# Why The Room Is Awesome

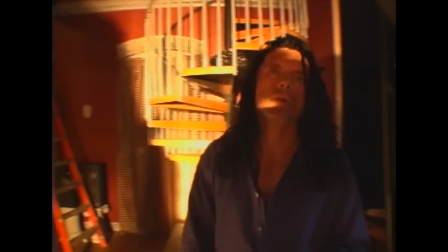503s
Now, Tommy Wiseau, because he's a genius, was clearly aware that looking at sets and actors all day would make the film feel a bit claustrophobic,
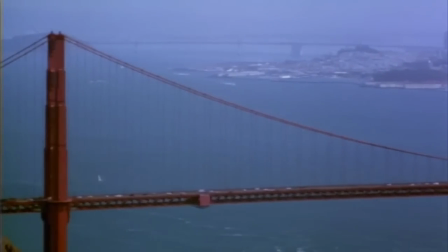510s
so he opens things up by inserting random shots of scenery around San Francisco. Now, for those of us who have been in confinement for a long time, this is like a breath of fresh air.
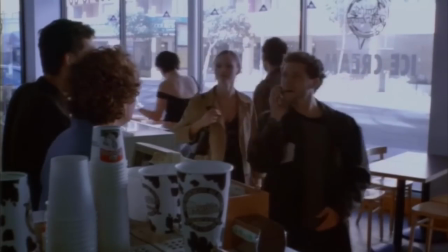518s
The fun begins when I get out. he also takes this opportunity to populate the film with real-life people that he found on the street.
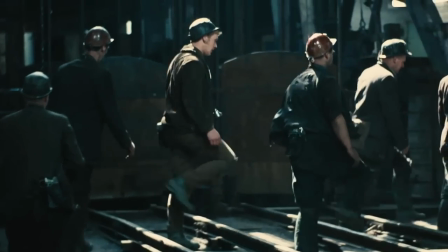524s
A lot of movies do this to add a sense of realism, using real people and locations instead of actors, but the room takes it to new heights.
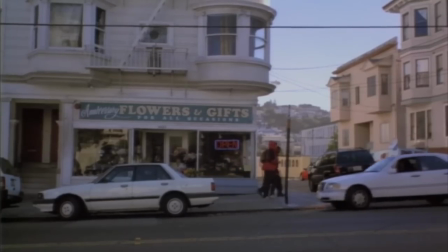531s
Just take a look at one of the most memorable scenes from the film.
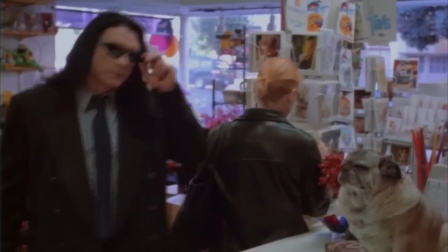536s Hi. Can I help you? Yeah, can I have a dozen red roses please? Oh hi Johnny, I didn't know it was you.
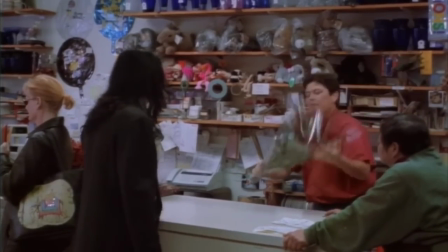544s Here you go. That's me. How much is it? It'll be $18. Here you go, keep the change.
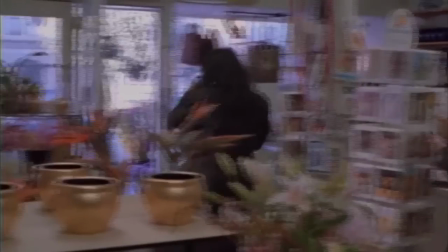549s Hi, doggy. You're my favorite customer. Thanks a lot. Bye. Bye-bye.
Just look at how brilliant that was.
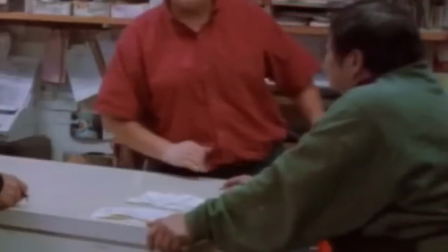556s
That was a real flower shop with a real cashier and a real dog and a real Asian man, not actors, and it just screams realism.
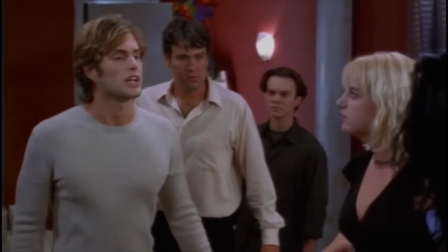562s
I tried to find them. After Johnny learns that Lisa is having an affair with his best friend, we get a gut-wrenching, emotionally powerful climax where he confronts Mark.
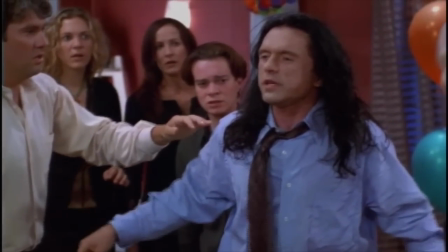571s
There's a quick callback to the Cheep Cheep Cheep from earlier in the film, Cheep Cheep Cheep Cheep Cheep Cheep! showing that their friendship has now deteriorated into open conflict.
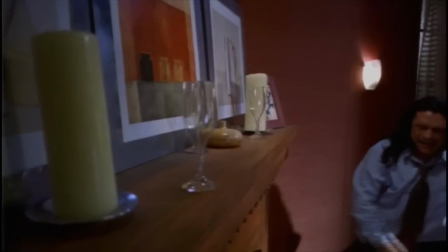579s
After that, Lisa leaves him and Tommy loses control, destroying the apartment that they've built together.
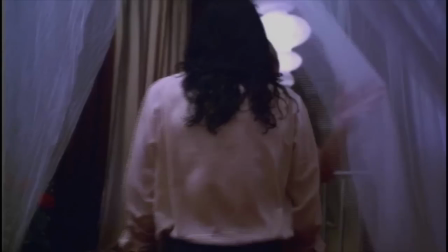584s
You see him dry-humping her red dress, perhaps indicating that he only ever thought of her as an object. You're all trophies.
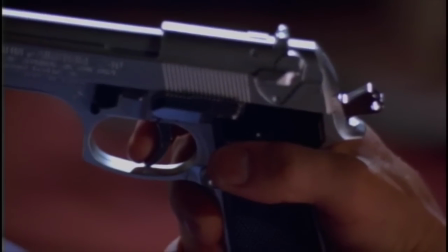590s
Before ultimately killing himself with the same gun he took from Danny's drug dealer earlier in the film.
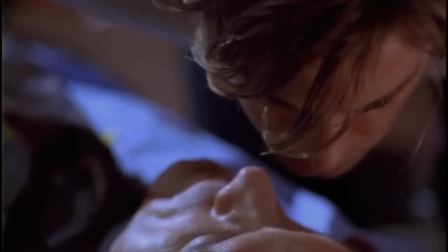594s
There are few endings as touching as this, and it leaves a dent on your soul that stays with you through all the shock treatment.
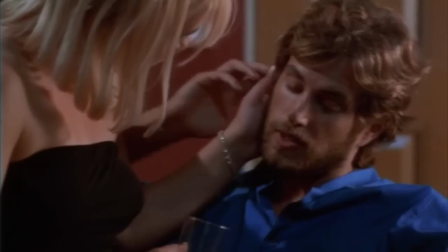600s
Johnny was the perfect man, with the perfect life and perfect friends.
Johnny's my best friend.
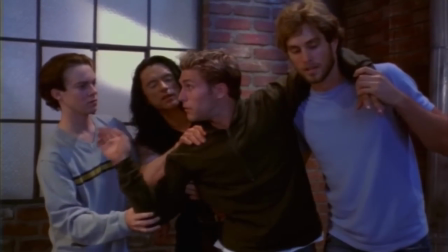605s
He only ever wanted to take care of those around him.
If you need anything, call me.
Anytime. and it all comes crashing down.
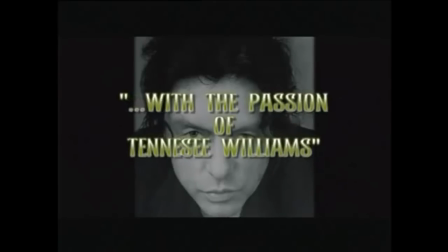611s
There's a quote in the trailer, attributed to no one, that points out that this film has the passion of Tennessee Williams, and it clearly does.
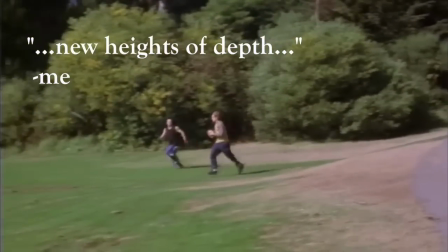618s
The Room achieves new heights of depth, drama, and emotion that few films even dare to attempt, and it makes it look effortless and natural in ways that we've never seen before.
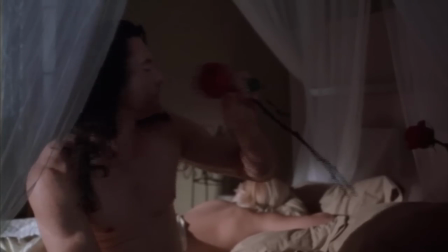627s
I think the reason most people hate this film is that it's frankly over their heads.
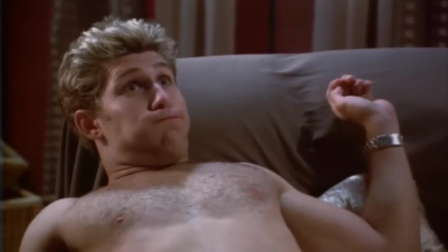631s
We're used to seeing so much crap in theaters these days that when a genuinely brilliant movie like The Room comes along, it throws us off guard and we don't know what to think.
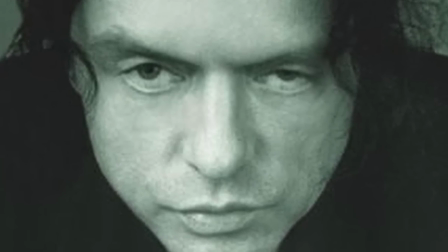638s
I often stay up at night peering into Tommy's eyes and wondering what I can do to make people see just how brilliant this movie is.
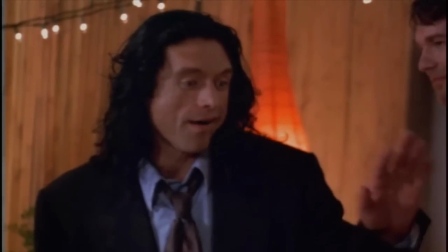644s
I need to show them. I need to show them all. You'll see, he told me to. Tommy told me to do it. Tommy told me to do it.
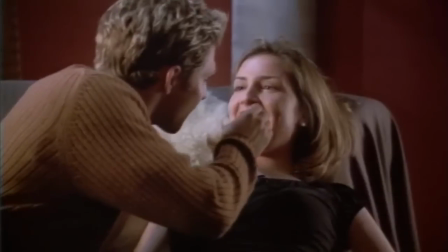650s
I don't care what the doctors say. Football. Chocolate really is the symbol of love.
It's delicious.
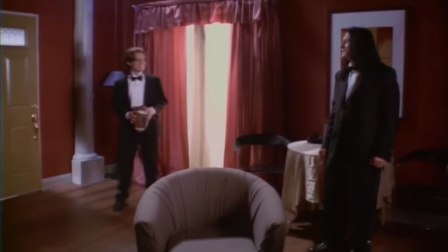655s
The doctors shouldn't tell me what to do. Strike a post, Denny. Do it! I'm not allowed to shave because they say I'm not safe with razors.
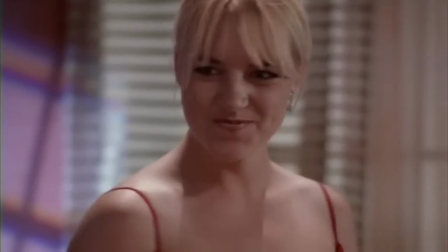663s
I'm not safe with razors. I don't know too much about movies, but I thought this one would be good.
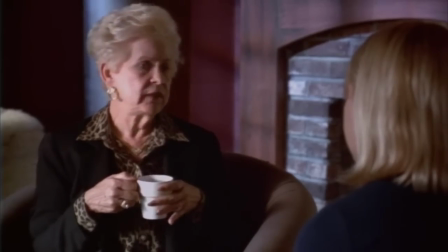668s
They all lied to me. Help me. Peter, why did you leave?
I got the results of the test back.
They were always doing tests.
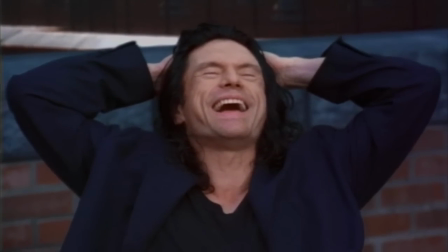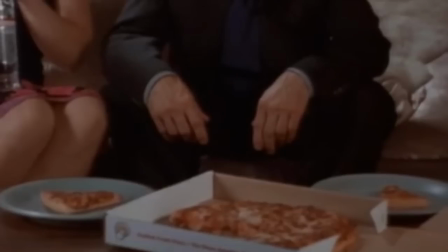679s
Those aren't the toppings she ordered. She ordered other toppings. Why does she have that pizza? Someone's been stealing my pizza.
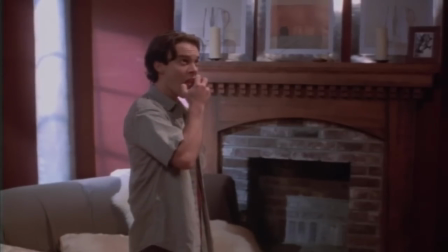684s
Kill them, Denny. They stole our pizza. Kill them. Do it. You have to be the one to do it because I'm still locked up in here. There's a straight razor in the bathroom.
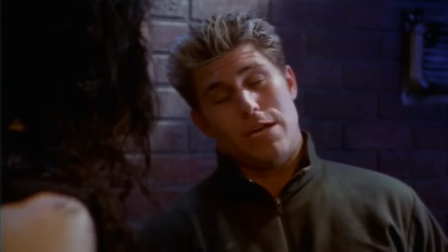690s
Well, Claudette. How did you know her name's Claudette? I said, how the fuck did you know her name is Claudette?
Anyway, how is your sex life?
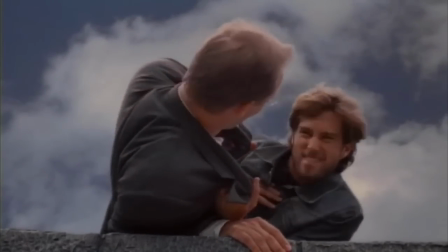695s
How is your sex life? Throw him off the roof, Mark. He always tries to play psychologist with us. They're always trying to play psychologist with me.
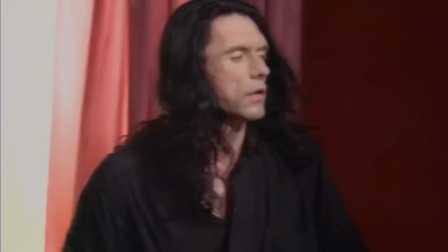701s
I keep telling them that Johnny's my best friend, but they don't believe me. They tell me he's a character in a movie and I don't believe them. Johnny's my best friend.
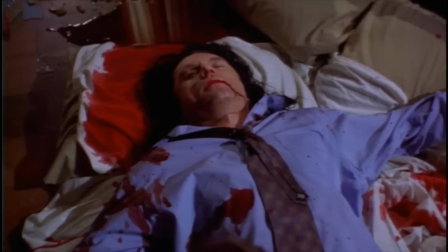707s
Johnny's my best friend. Johnny's my best friend now. How is your sex life, doggy? Doggy's dead.
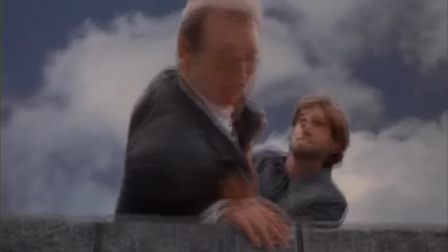712s
I killed him. I killed him. I threw him off the roof. Come with me, Denny. Come with me, all of you.
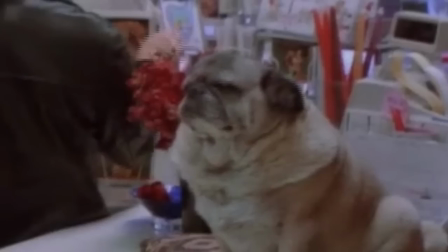718s
I'll show you. I'll show you the truth.
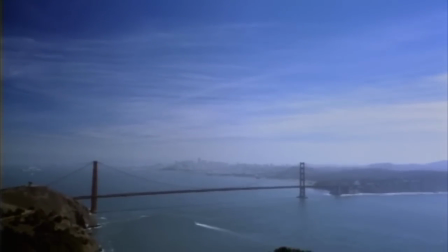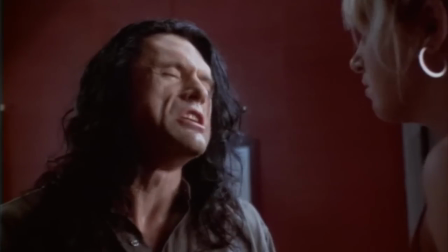735s
Wait a minute. This is the worst fucking movie ever.
YOU ARE TEARING ME APART, LISA!